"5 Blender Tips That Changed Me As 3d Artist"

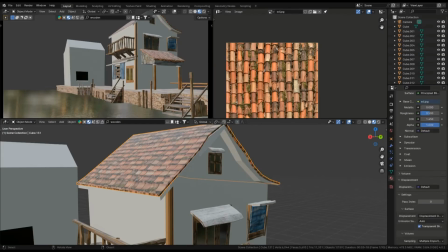247s
I tried to add different objects and different kind of stuff, but nothing worked.
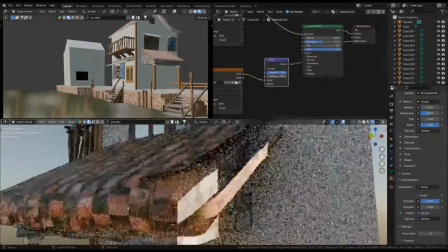252s
It literally took me 2 days to realize that it lacked one of the most interesting things on planet, and that was a story.
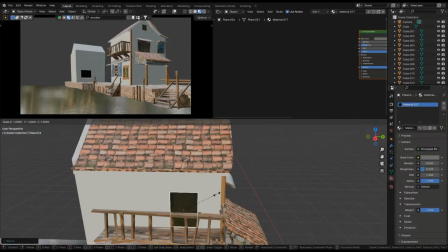260s
I was really happy when I found out the answer, but the answer soon became a problem to me.
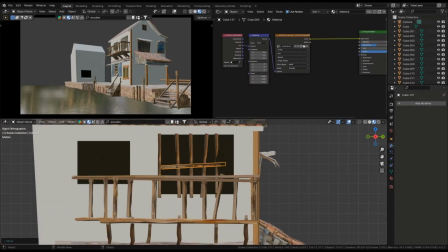265s
Why, you ask? It's because it is not easy to add a story in the scene when you start blank.
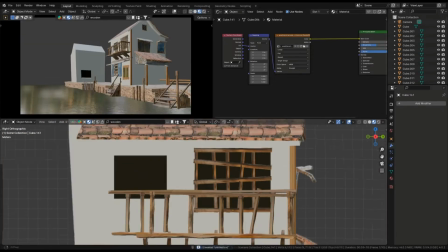272s
So, how do we do it? In my opinion, try to add some animal interaction in the scene.
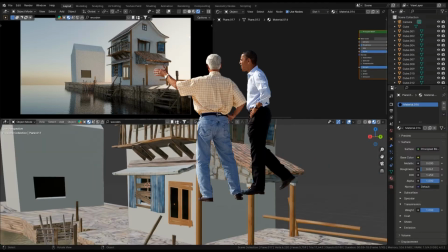278s
It could be anything. For example, you can add human talking to each other, add birds in the sky, add bird poops on objects.
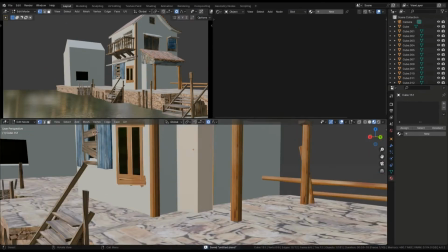286s
If you want to do even more, you can add some weather effects. Make everything messed up.
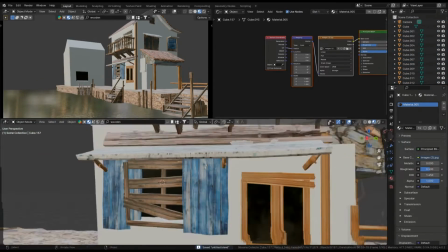292s
Make it look like there was a storm happening. But why stop here? Add literal animals and tell a story through them like I did.
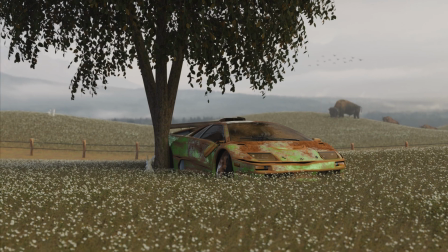300s
In my latest scene creation, I added 2 rabbits far away and 1 rabbit watching towards them.
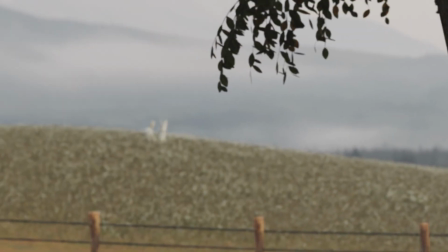307s
It looks like these 2 rabbits are wandering around to look for something, and this rabbit is waiting for them to come back.
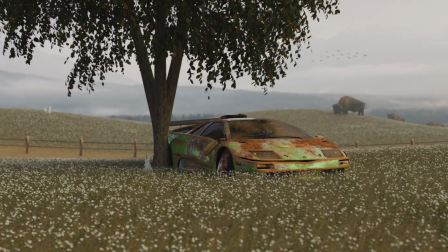313s
These kinds of details really help the viewer to create a story by themselves.
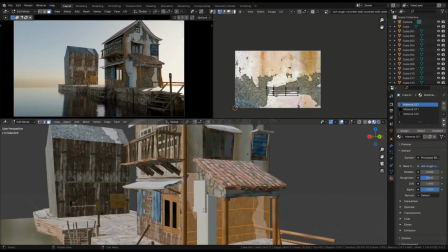318s
It also diverts the mind from imperfect things. I also added 3 bisons in the back.
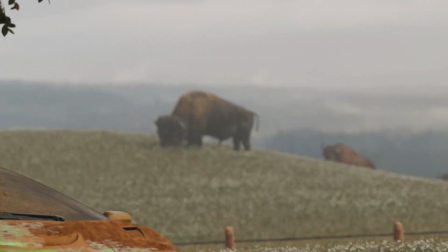324s
One was eating grass and minding his own business, but the other 2 was looking towards car, wondering what is going on.
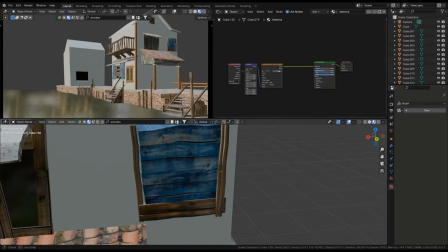333s
The trick I am about to tell you can save you hours of rendering time, and it can improve your renders by a lot.
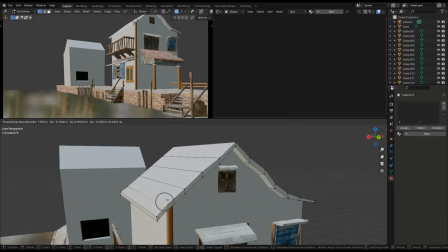339s
It is not fair to call it a trick because it is a necessary process for every movie.
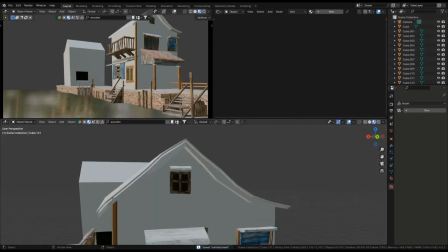345s
Well, I am talking about compositing.
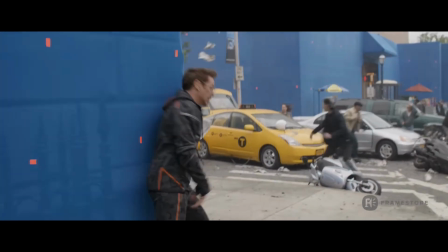347s
I talked about layering in my first trick, and also showed you a Marvel movie scene that had multiple layers of different effects.
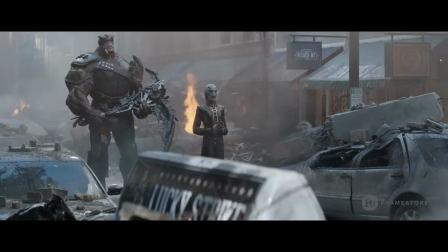355s
That layering was made possible through compositing. Now let's take a look at how we can use it in our scene.
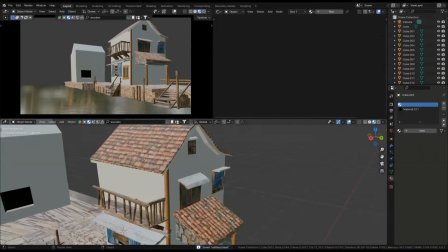362s
Do you remember when I told you that I can teach you atmosphere rendering without increasing rendering time by much?
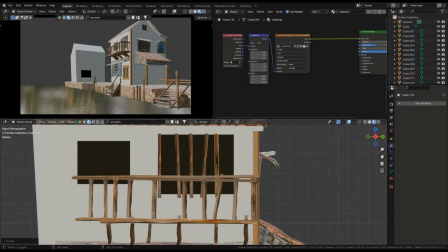369s
Well, it is done through compositing. Instead of using a big cube,
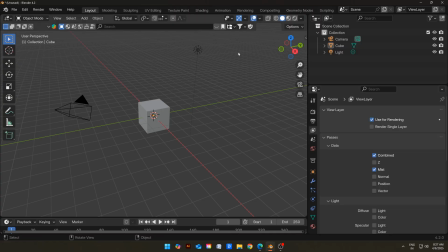374s
you can enable mist pass and compositing nodes and then combine the mist pass with image through compositing.
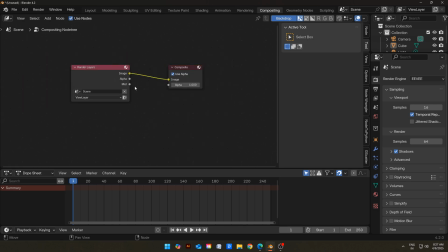382s
This will save you a lot of render time. Thank you everybody for watching the video.
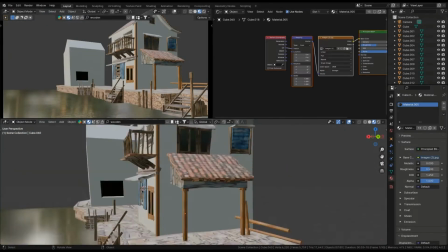387s
I hope you like it, and if you want to see these tricks in actions, you can watch this video.